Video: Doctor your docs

Keep eye contact and listen. Listen for opportunities to ask a follow-up question to get more information on one of your questions and topics. Hearing your interview is the most important thing, but we want to try to make it look good as well. The closer you get, the better. Do you see how close I am? You can see my eyes. It's all here. Make sure that the eyes are in the top third of the screen.
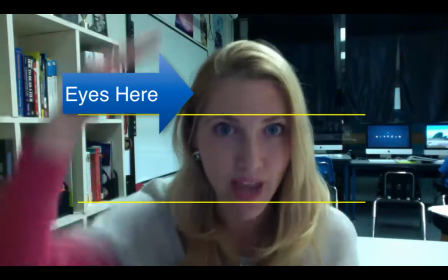4:38 That's going to make sure that you don't have too much goofy headroom above your interview.
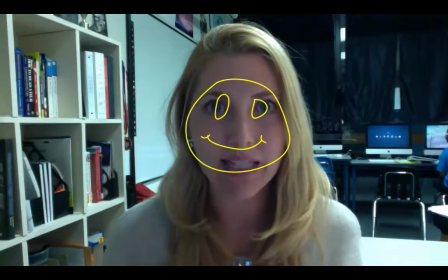4:43 Also, make sure that you can see the eyes, that there's enough light on the face. As well, with those other devices, the closer you get, the better the audio is going to be.
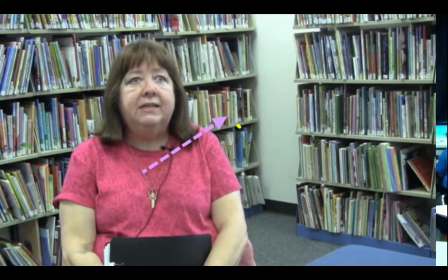4:54 Pay attention to what's in the background. Make sure that there's nothing really distracting. The next step is to record B-roll and gather pictures. B-roll is footage that supplements what is being said by the interview.
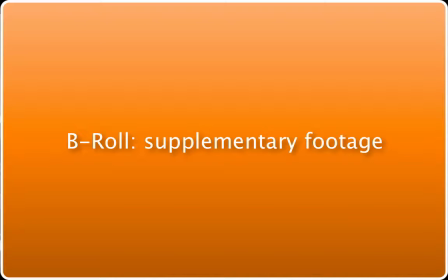5:07 This can be any number of things. This could be digital images that you get off the internet, but make sure,
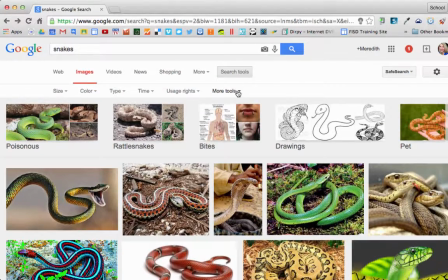5:13 do your Google searches correctly and make sure you add the criteria labeled for reuse. Don't get copyrighted images. It can be as simple as filming photographs, their pictures that they have.
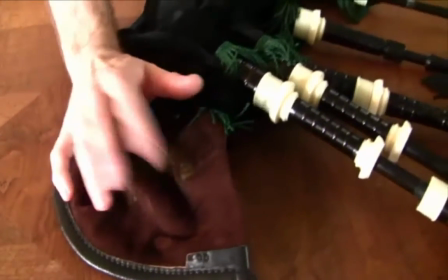5:27 If they have artifacts or things that they can show, film them showing those artifacts, get close-ups.
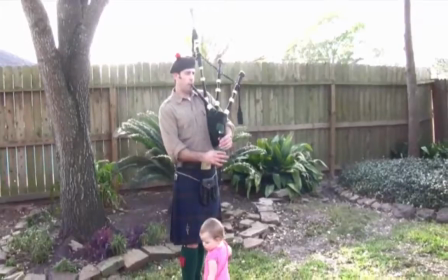5:34 Heck, even them watering their lawn.
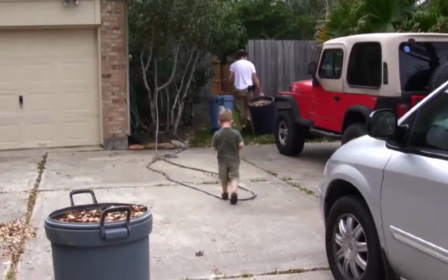5:37 If they're talking about a personal story at all, you can cut to that image and that footage to make it more visually interesting. Now it's time to put it all together. The big question that I get a lot of time is, what editing program should I use? It doesn't matter. They all pretty much do the same thing. If you have an editing program already on your computer, use that.
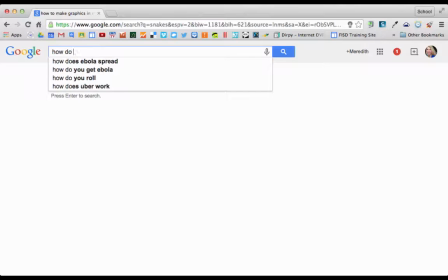6:01 If you don't know how to use that editing program, Google search it. There's all kinds of tutorials out there.
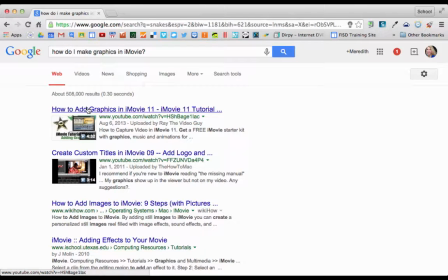6:08 If you have a specific question, make sure you Google that as well. Most of them are pretty intuitive.
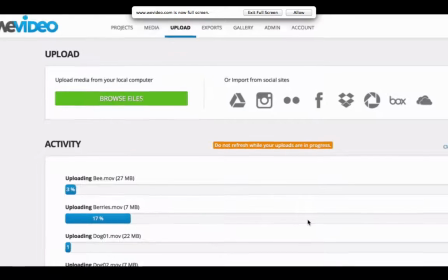6:14 If you're looking for free and online, weavevideo.com, I heard, is a pretty good source. Your first step in editing, once you've created a project and imported all of your footage into your project,
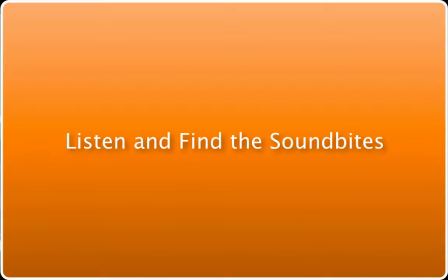6:28 is to listen to the interview. Listen and search out those sound bites.
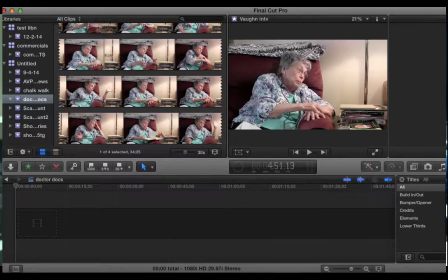6:34 Sound bites are those little nuggets of information after you've cut out your question that stand on their own.
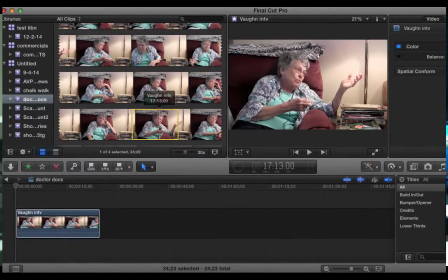6:42 Use the sound bites to tell your story. Remember good narrative structure. You're telling a story.
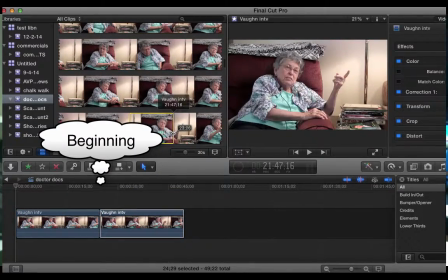6:47 Have a beginning, middle, and end. Also, don't feel like you need to use the whole answer, especially if your interview kind of goes on and on.
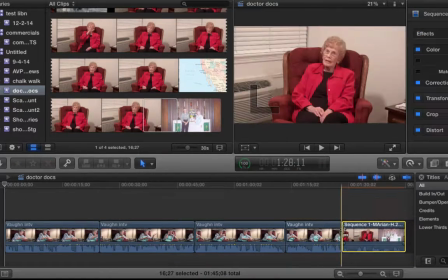6:57 After you have a pretty good story going with your sound bites in the right order,
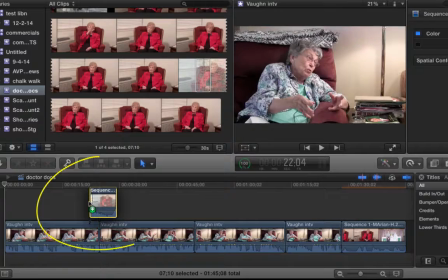7:02 now you need to illustrate with that supplementary footage, the B-roll and pictures, and add some visual interest.
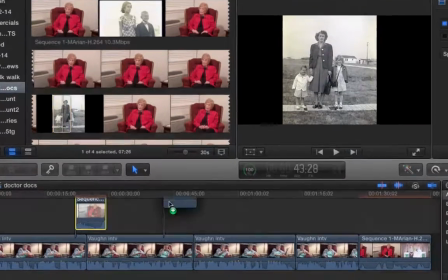7:10 This is going to make it more interesting to watch, but B-roll is also going to make that edit a little bit more smooth,
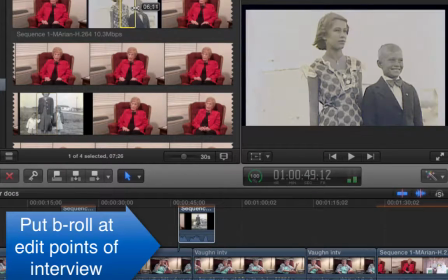7:18 because when you put all those things together and cut out your question,
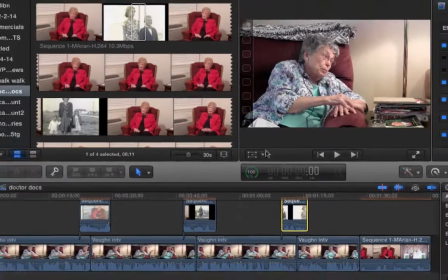7:22 it's going to look jumpy because they're sitting in the same place and it's going to get some jump cuts.
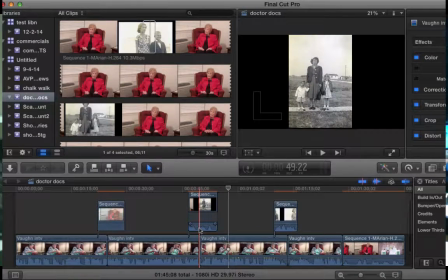7:28 When you add B-roll, you can use some of the natural sound that came with it.
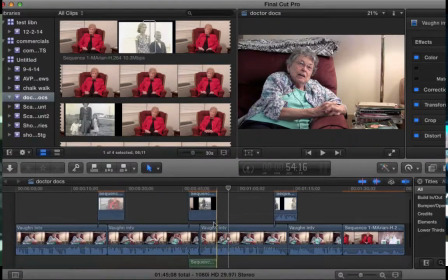7:33 Like if they're showing how to use an instrument, use a little bit of that natural sound, but you're going to want to lower it or just take out all the audio completely. One of the last steps is to add graphics. You're going to want to add a couple things. You're going to want to add a title page.
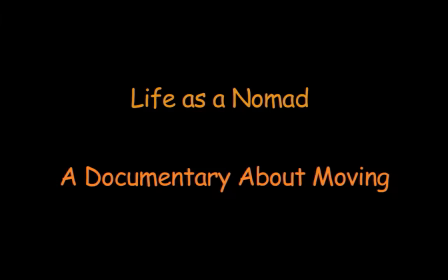7:48 Come up with something clever for your documentary, a clever name, and then kind of an explanation of what it is.
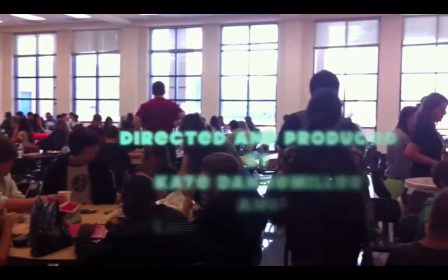7:54 For example, Snuggly Snakes, Why Snakes Make Good Pets. You're going to want to do lower thirds.
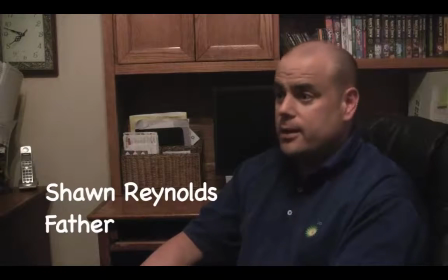8:01 This is where you put the name of your interview and their title. Well, people can have a lot of different titles.
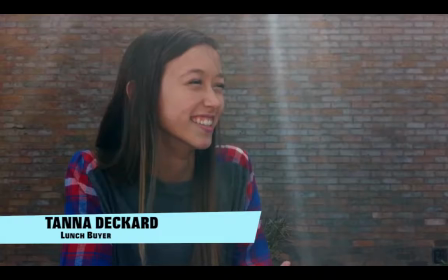8:06 What I'm looking for here is, why are they talking about this subject? This needs to appear on the lower part of your screen.
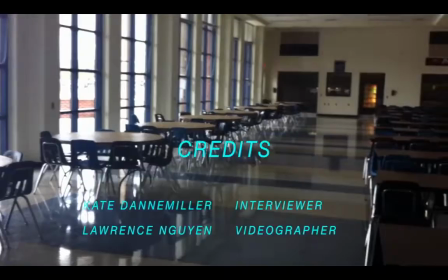8:15 The last thing is credits.